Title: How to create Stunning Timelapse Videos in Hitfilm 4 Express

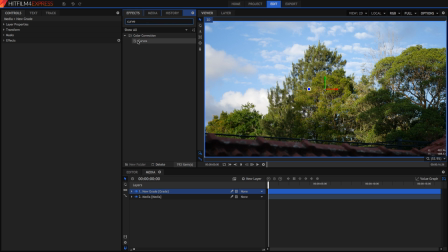239s
So I'm actually just going to apply the curves effect, and I'm going to drag it onto my video like so, and with the curves effect, well I've got a whole video on how to color grading correct,
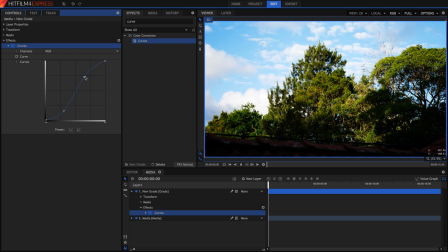251s
and hit it on for express, but the curves effect allows you to pretty much adjust the colors and luminance values in your clip and I'm just going to make it look like this drag this one down and drag this one up a bit to make it more contrasty and because everything changes in
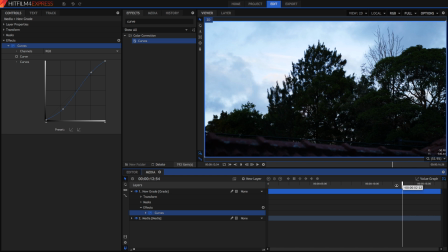267s
a timelapse I'm just going to scrub through the video to see how that looks later in the timelapse and I think it looks pretty good now what I
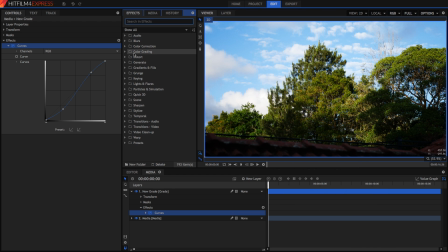274s
did a lot of in the previous examples I actually did a lot of actually adjusting the colors but for this one of the things that's easier to understand is use the color balance effect so you can just search up for that, grab your colour balance effect, I'm just going to drag it in after my curves,
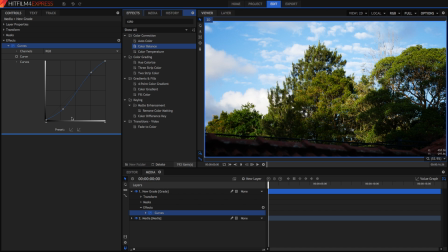290s
and what you can do with colour balance is add certain colours into different parts of the lumen scale in your video. So for example in the shadows I can add lots of blue or remove some red, or whatever I want to do in the highlights I can add lots of red, which is what I'm going to do now.
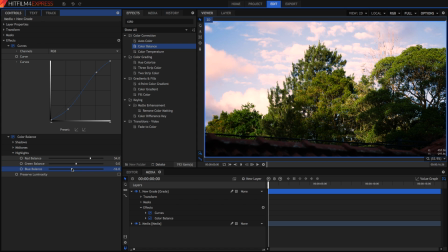308s
It makes it look more like it's in the sunset sort of thing. So I'm just going to add lots of red and remove lots of blue. I'm just going to see how this plays back. I'm not quite too sure how it'll play back but we can always have a look.
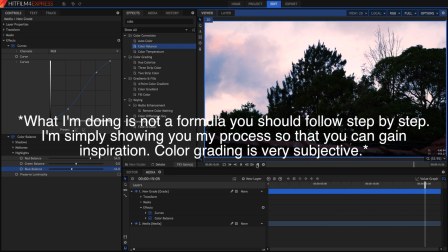321s
It looks pretty nice so far and I think that that works quite well actually.
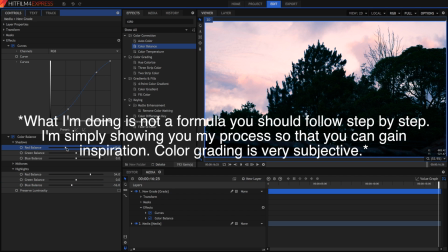329s
In the shadows what I'm going to do is I'm going to remove a lot of red and I'm going to add a bit of blue. So I can just create a bit of contrast there by doing the opposite in the shadows.
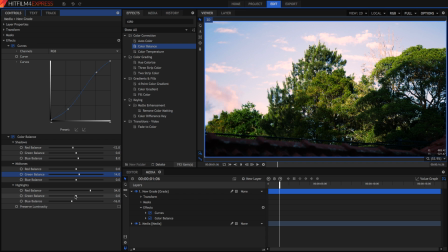340s
And in the mid-tones I think I'm just going to add some green and remove green a bit so that's a basic color grade for my time-lapse one thing I did in the other video that I showed you guys I was actually made some camera moves as well some fake camera moves
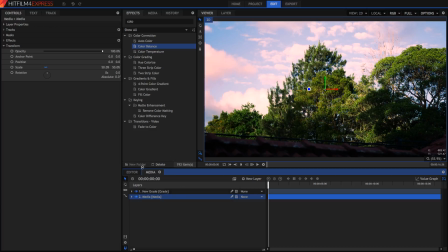354s
that I did in post here so all I had to do is I selected my original clip and I keyframed the position values so that it moved
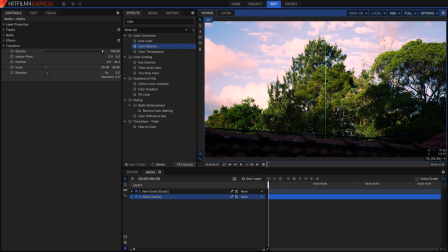363s
I'm just going to go down to the bottom of the frame here actually I'm just going to go until treetop right there I'm just going to
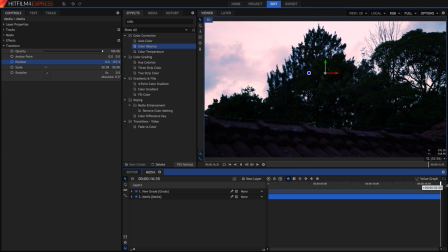372s
set a keyframe right here and at the very end of the time-lapse I'm just going to move it all the
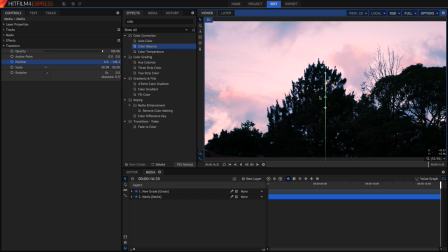377s
way up so that we can see the sky a lot better now
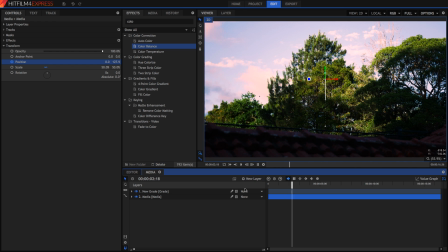384s
between these two keyframes it'll move and will create this fake camera movement this is one of the reasons why it's better to shoot lots and lots of
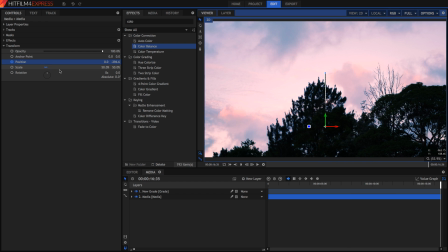391s
high resolution images while then take one long video so that's it for this video guys I hope this helped you out and go outside and shoot some of your own studying timelapses.